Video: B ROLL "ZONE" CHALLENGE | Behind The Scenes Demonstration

What's up guys, Thomas Alex Norman here, and in this video we're going to be using one shot from this camera right here to show you guys what you could do in literally just a small space. Like I've just chosen a random patch of forest today, and I'm going to be getting a few shots with this camera here. So the light is fading very, very quickly. It's just about to go down under that hill, probably already has. So I'm going to try and get these shots as quickly as I can.
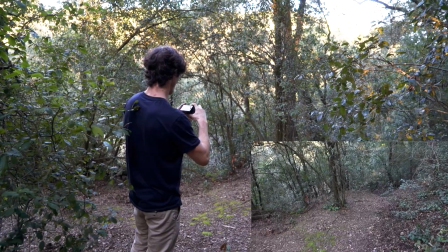So instead of potentially just going like this, what maybe a beginner would do and just kind of film patch of forest and maybe throw one of these in somewhere, what you can do instead is think in micro narratives. So quickly, how can I create a scene within a few different shots of this space here? So first thing I'm going to do is take advantage of this light right here. There's just a tiny bit of light left on a couple of these leaves.
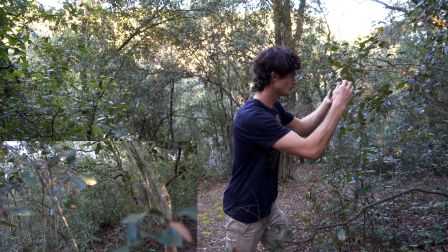So zooming in, this is in no particular order.
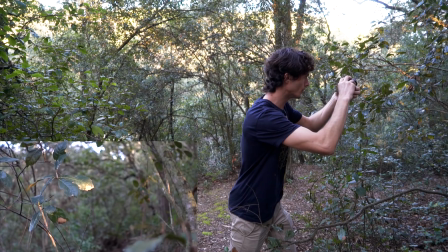I don't know how I'm going to structure this in the edit, but all I want to do right now is get a few shots before the light goes.
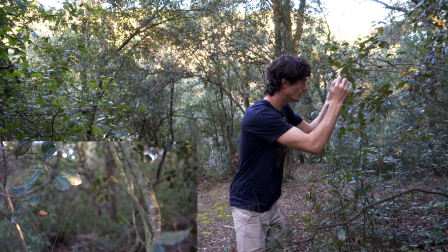So first one is going to be the light on this leaf right there, and we're going to get some foreground stuff in, so some kind of blurred branches in the foreground.
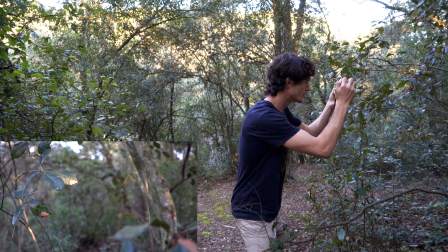We're going to keep it on one of the rule of thirds, and we're going to move very gently left to right,
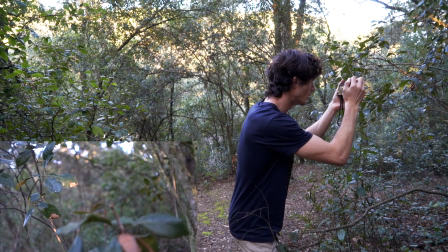getting the other stuff going past in the foreground to give it this kind of like 3D cinematic effect. More light before it goes. We've hardly got anything, to be honest. Maybe in the trees up here, there's a piece of like kind of lit ivy up there.
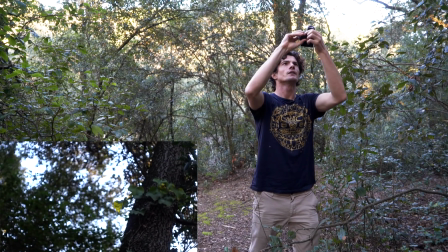You can kind of see that.
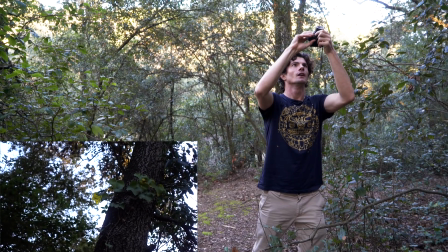So I've got a low aperture on right now, so hopefully I can try and kind of separate that with the focus from the rest, from the foreground and the background.
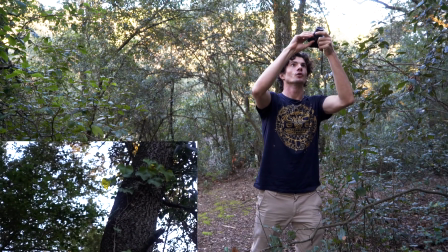So it kind of, because I can't zoom in that far, it's just going to draw the viewer's attention to that piece of ivy with a nice light on it there.
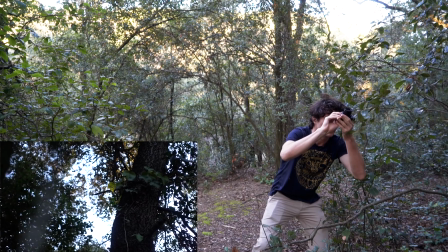So again, I might kind of try and get a bit of foreground in here and kind of pull up and around,
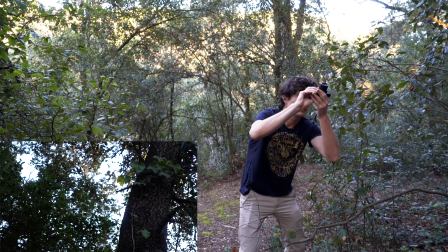maybe with some kind of, again, some left to right movement. Really kind of isolating that leaf.
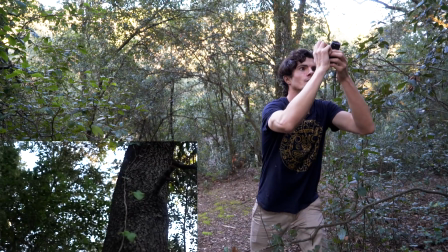And I might try and kind of expose that against the white sky a bit more as well. Very nice, I like that a lot. Okay, we've got some light in the treetops here.
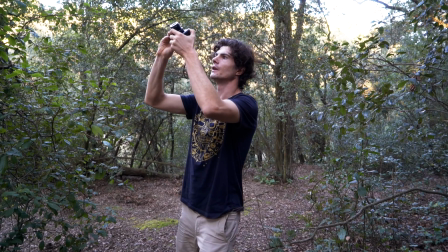So again, we're gonna point up here. What I like to do sometimes with these shots up top is do like a spin.
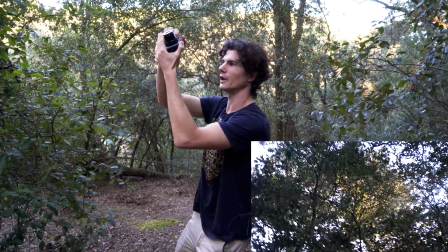So not just continuing like left to right, but you're kind of spinning around like that.
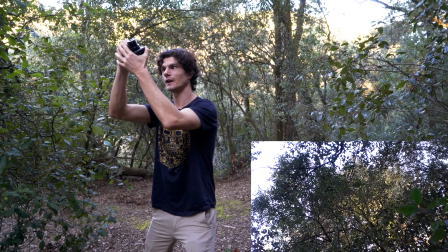And again, we're creating that kind of parallax effect with different layers of the canopy.
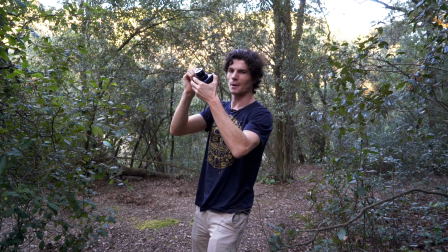Kind of, you're emphasizing that by moving the camera. If you just shot up, you kind of just like trees.
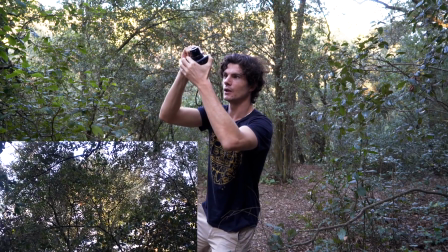But if you kind of move, even if it's in this kind of, this angle, you have the elements of the canopy in the foreground moving quicker than the ones in the background.
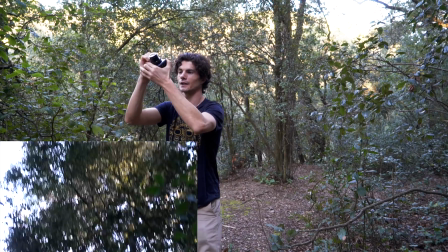And it kind of separates everything real nice.
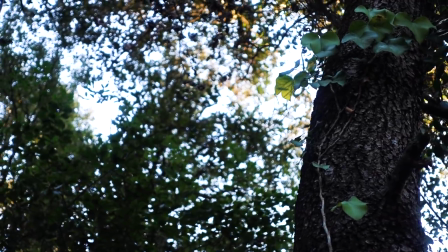Okay, coming into here, we might choose a couple of kind of detail shots, get some kind of textures, some forest textures.
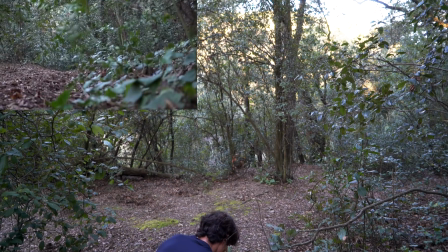There's like a tiny little shoot down here growing up. So, look, we got some more light in the background there.
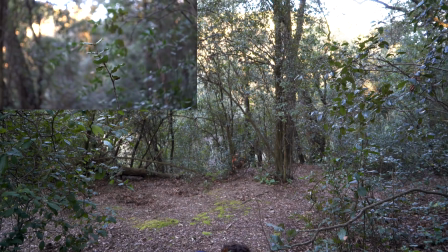So what you can do also is use light to link shots together.
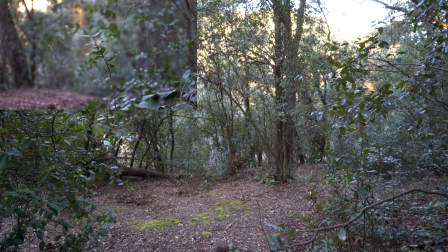And I'll explain that in a second. Let me just get this bad boy first.
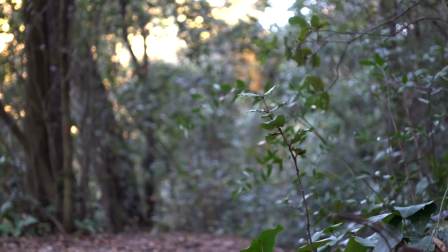Damn, looking nice. Okay. I'm gonna get a still one as a backup.
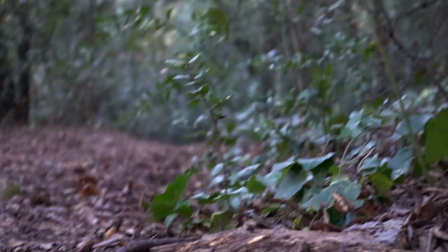And then I might try and get a kind of moving in.
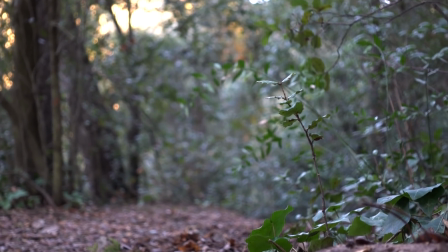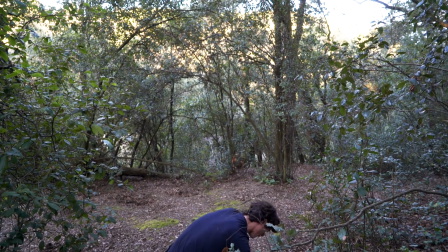Nice, cool. And then I'm gonna do a detail shot of that as well. Might kind of come down.
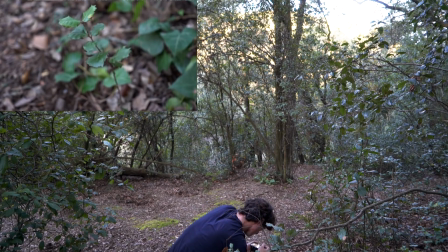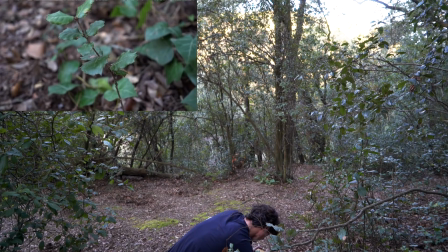You're kind of like emphasizing its smallness there.
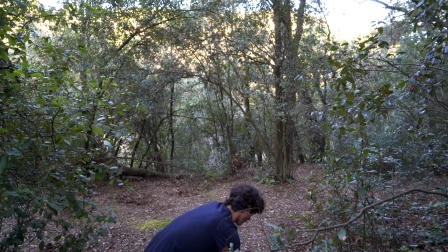So what I mean here by getting the light, using the light to link shots together.